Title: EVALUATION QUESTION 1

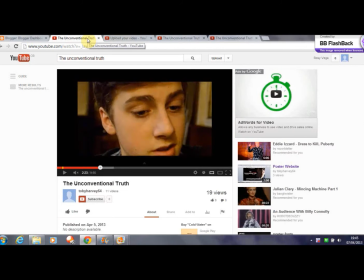So I just wanted to pick out some key moments within our film that are suggested by camera angles and camera work. So in this particular shot, there is a close-up of Jake's face as he is revealing to Scarlett that his father is dead.
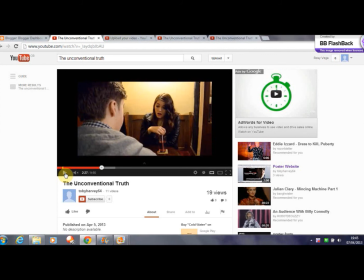So obviously that is a key moment within the film, as Scarlett's dad murdered his, and obviously she knows. So we decided to do an extreme close-up because from watching previous film noir films, such as Detour, Killer's Kiss, Sunset Boulevard,
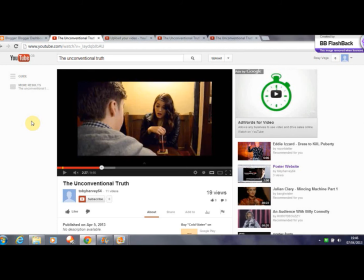we noticed that there were a lot of extreme close-ups and close-ups when there was a key moment or a dramatic moment within the film.
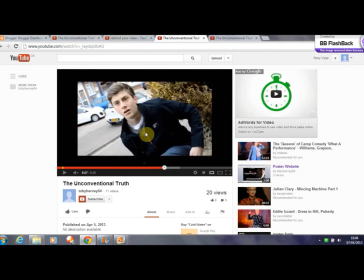So another common convention in film noir is canted or Dutch angles, which is when the camera is slightly angled. So we wanted to use this, and we thought the best place to use this is when Jake finds out that Scarlett's father killed his.
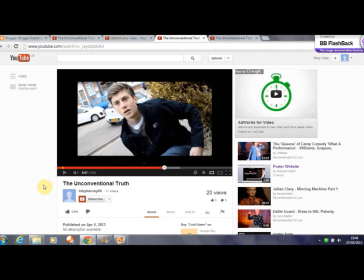So obviously this is a dramatic moment, so we wanted it to look more really dramatic and make it look like a key moment. So this is the clip.
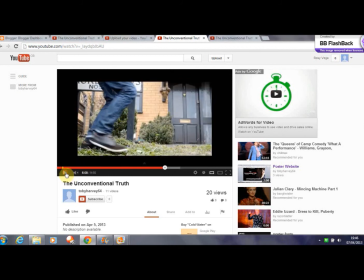That was a bit quick.
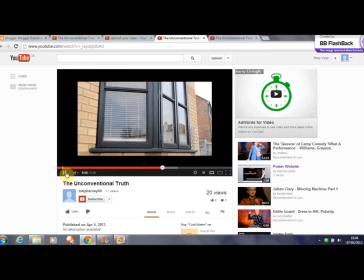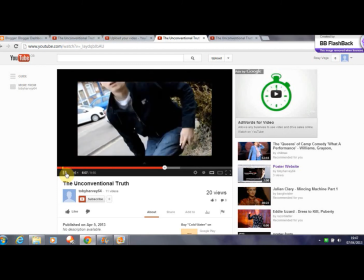So just there. I also think that looks really stylistic and very film noir, so I'm really pleased with that shot, and it's actually one of my favourite shots in the whole film.
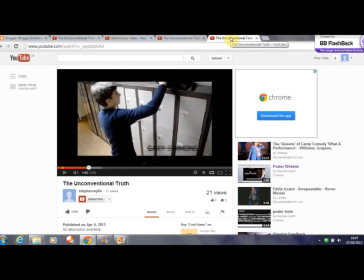We also wanted to subtly hint at dominance within characters, so I've picked out a clip where we have a high angle looking down on Jake, and then straight afterwards we have a low angle looking up at Scarlett.
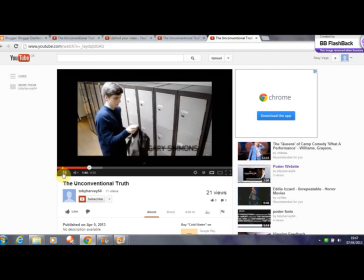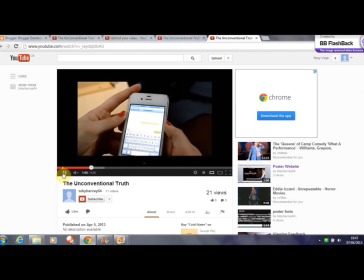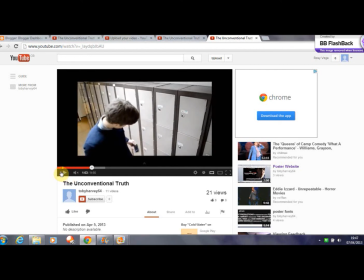So there we have two high angles looking down at Jake and one in the middle looking up at Scarlett. So this could suggest to our audience that Scarlett is the more dominant character,
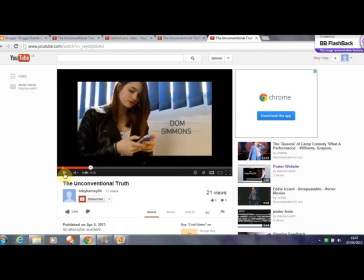as she is looking up, as the camera is looking up at her. Also suggests she's a strong, powerful character, which is true within the film. She leads Jake on very easily and hides a big secret from him. In the film, we see Jake
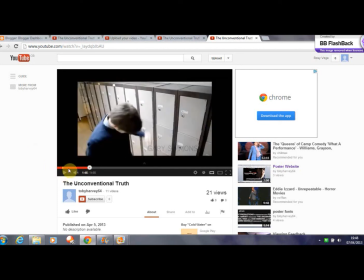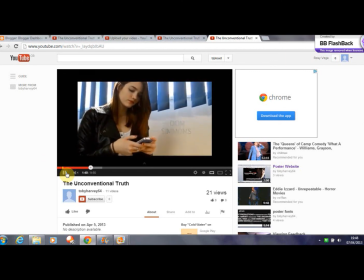in the film we see Jake as a very vulnerable character who is led on by Scarlett,
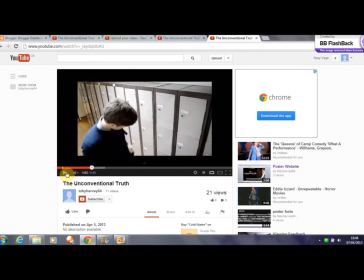who is trying to find out who murdered his dad, and the whole way through the audience are made to feel sorry for him. So we used high angles to emphasise this, and also to show the contrast between her and him and Scarlett.
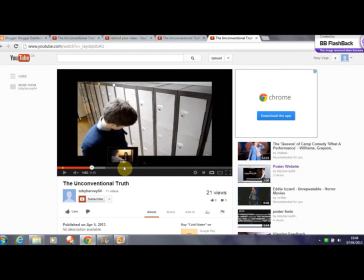When we first introduce the villain, which is Scarlett's father, we also have a low angled shot looking up at him, suggesting again that
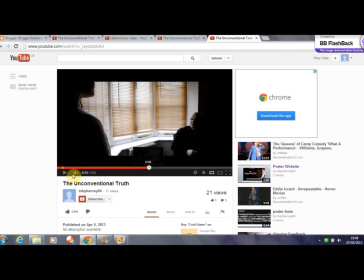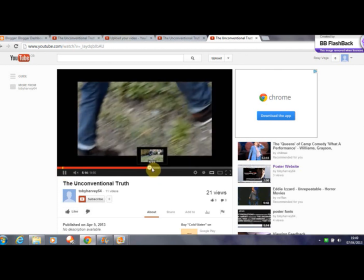one second if I can just find it.
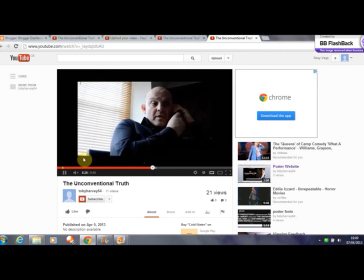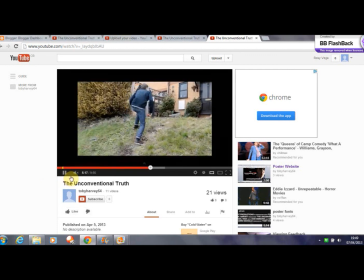So anyway, it just suggests that he is a very dominant character within our film.
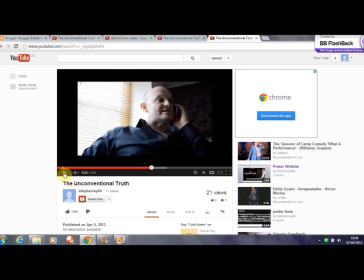And that he is very powerful, and obviously this is true because he has such an influence on Jake's life and kills his father. So we used high and low angles to show dominance and vulnerability within characters.